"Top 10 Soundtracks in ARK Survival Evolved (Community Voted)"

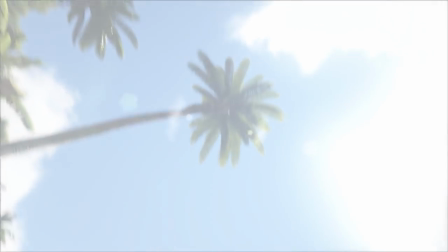0:00 The music of ARK Survival Evolved is iconic,
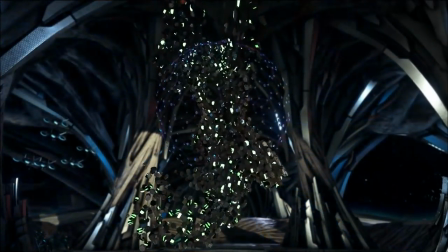0:03 one of the game's true standout elements that not only captures each moment and scene within a woven story of strings,
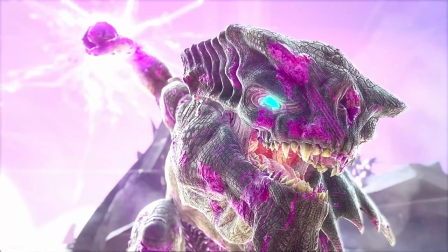0:11 but captivates and distinguishes ARK in a media that truly sets the bar for tone.
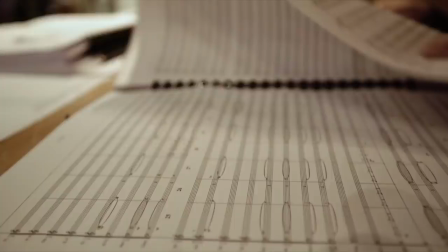0:17 All are composed by the BAFTA-nominated Gareth Coker,
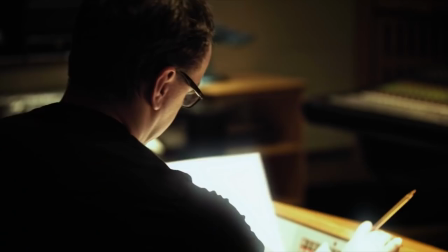0:22 unsurprisingly winning awards for his work, and will continue his scores with the Vin Diesel fronting sequel and animated series.
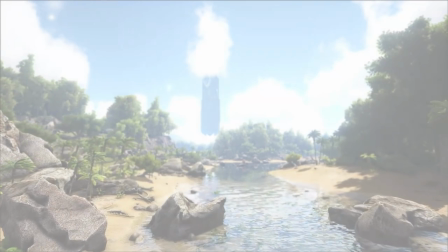0:30 But what are your favourite ARK soundtracks? You're right, kids, it's Raasclark, and welcome to another Top 10 as voted by you.
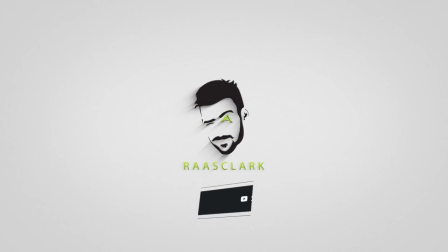0:39 Don't forget to like, subscribe, share around, and let's get into it. So in at number 10 is the Corrupted Master Controller.
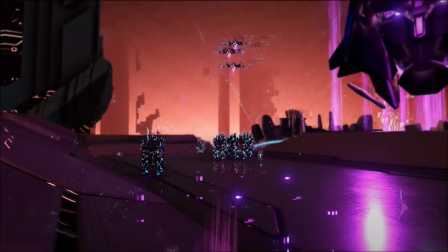0:46 Punching straight into an electric heightened beat of synthwave epicness,
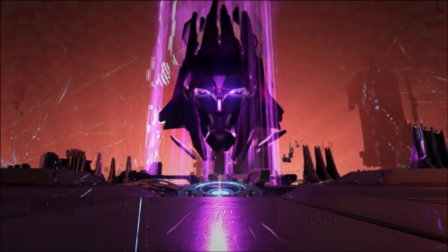0:51 and rightly so, facing a giant laser beam shooting virtual head.
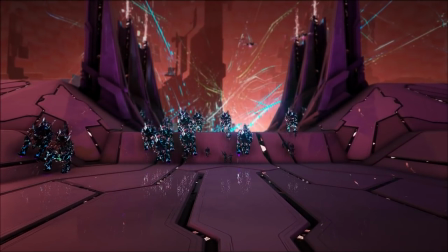0:56 The tension kicks in right away, orchestrating the strict time limit, waves of death approaching in a last stand of Genesis Part 1.
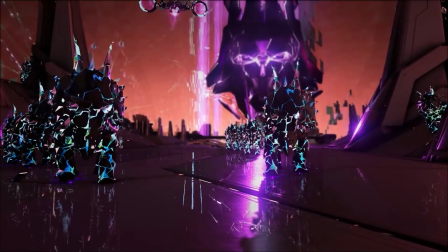1:05 Certainly one of the more pacier tracks in the game, it rightly should be, forcing you to run as quick as your little survivor legs can carry you.
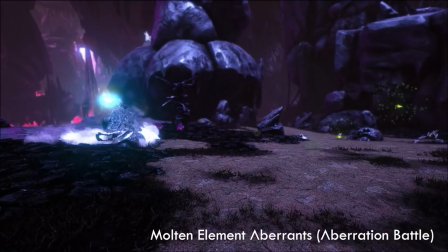1:13 In at number 9, Molten Element Aberrance. Hitting with a sinking beat gradually rising against a synth of dark heat,
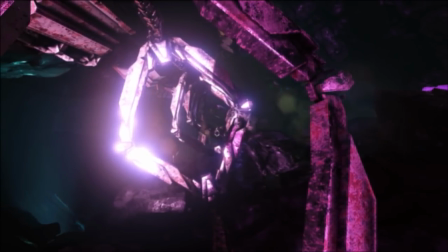1:22 ignited of course by engaging in battle with creatures within the Molten Element Zone,
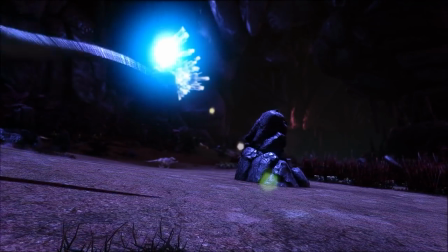1:27 throwing in temperamental strings against a dramatic keyed piece, picking up the brass as the battle and music continues,
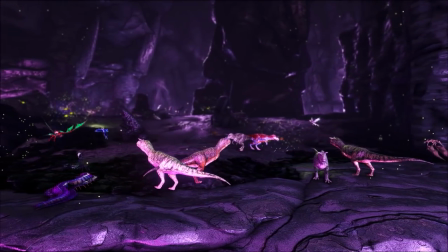1:35 heightening the element of danger surrounding you in quite frankly one of the most hostile environments in ARK, where the very air you breathe is poisoning.
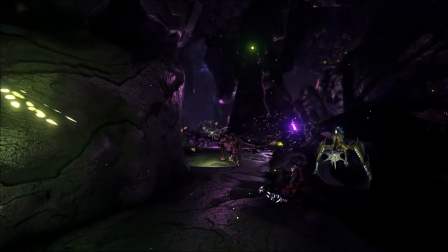1:43 And as the score continues, it certainly hammers home a need to escape as the tone deepens the longer you stay.
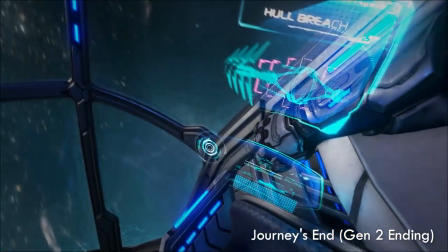1:51 In at number 8, Journey's End. Possibly my favourite piece, there's a pure element of beauty and sadness delivered here,
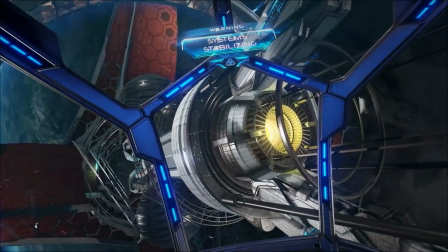1:59 hinting at the iconic original score, but broken down to chimes and echoes symbolic of how far we've come from the island,
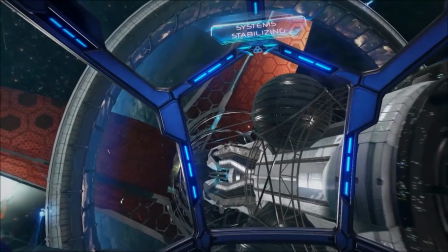2:06 and conveniently tells the story,
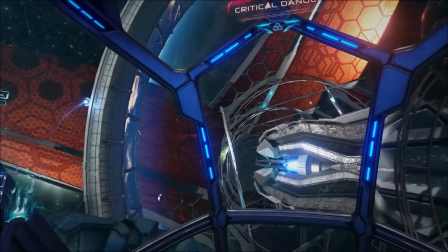2:08 the journey of years surviving ARK to be left in the infinite void following the series' conclusion.
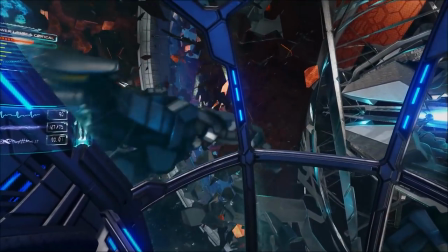2:15 And then the string of sadness kicks in, realizing it's all been left behind,
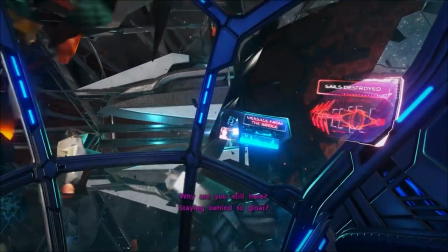2:21 momentarily, as everything dials up to 100, morphing that regret into achievement,
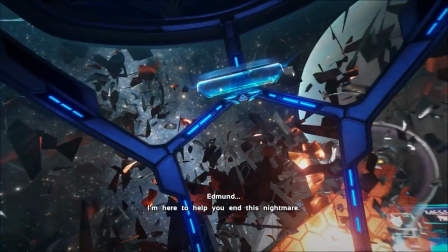2:27 only to be reminded once again, we'll be waiting, suspended, until the sequel.
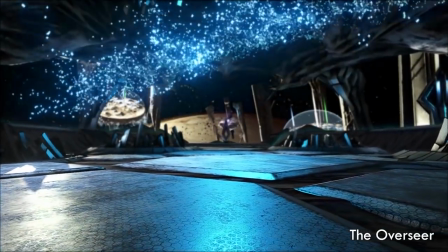2:33 In at number 7, The Overseer. An ear-piercing punch of vocal drumming suspense,
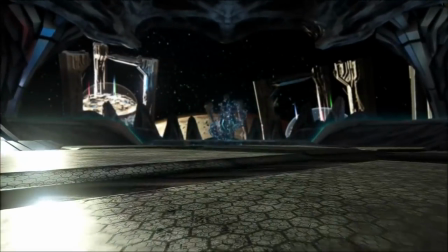2:39 throwing every instrument into the air as our first alien encounter is unveiled,
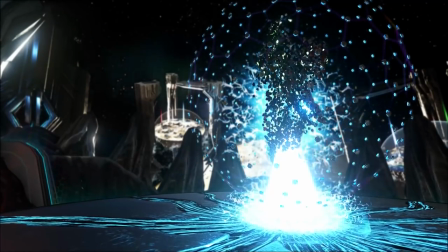2:45 very quickly thrown down into a flurry of madness,
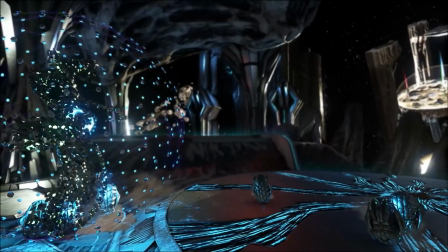2:48 stringing along a need for speed under a time limit facing against an epic curtain unveiling entity,
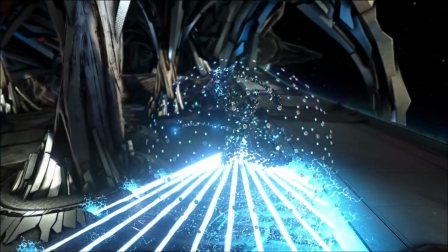2:55 levitating between you and what lies beyond.
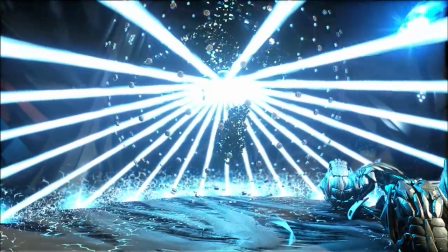2:58 With a very slight electric nod to your primitive beginning, it's all but drowned out as pressure is delivered in this epic transformative piece.
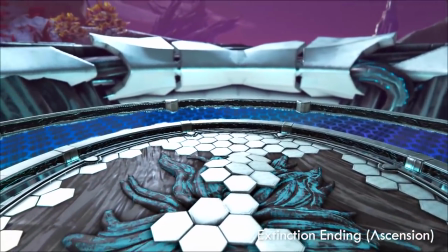3:06 In at number 6, Extinction Ending. What was meant to be the original ending to our journey once upon a time is captured
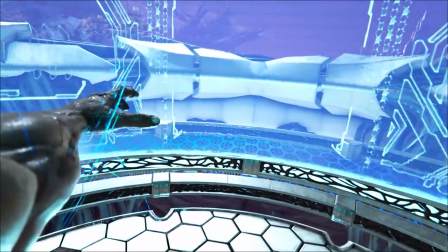3:14 as such with an overwhelming feeling of hope in succeeding ARK's first half,
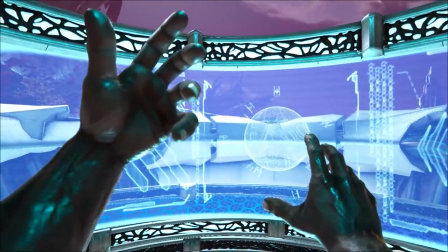3:19 bringing together a harmony of strings and beats,
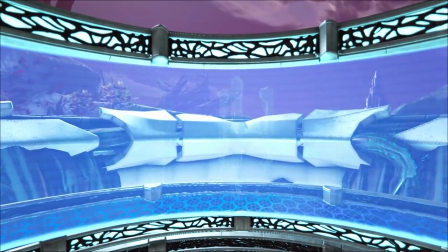3:22 rising with the realization of completion, concluding into a love letter back to our main theme,
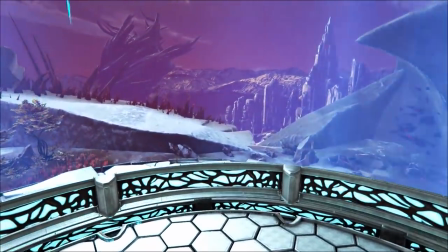3:29 switched in pitch and tone to symbolize we've attained our final ascension,
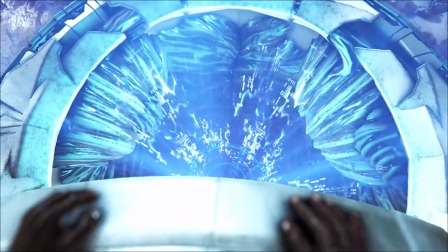3:34 finally becoming one with our protagonists and the Homo Deus beings we've been attempting to understand all this time.
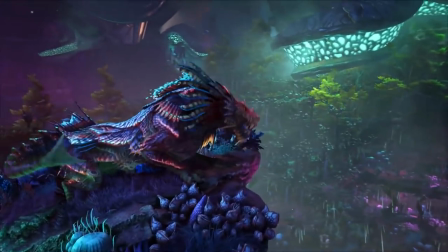3:42 In at number 5, Genesis Part 2 main theme.
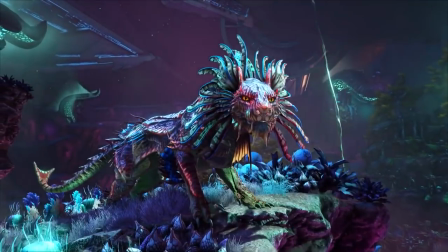3:45 An evolution from the original theme, pulsating space synthwaves, launching us into hyperspace with an epic punch of sound,
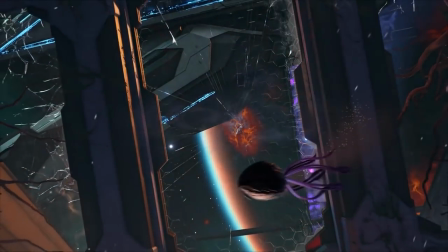3:53 travelling to find our new home, and all the while offering a slight ambient string about it,
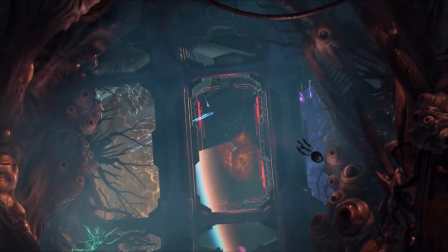3:59 possibly nodding to Rockwell hidden within our last adventure.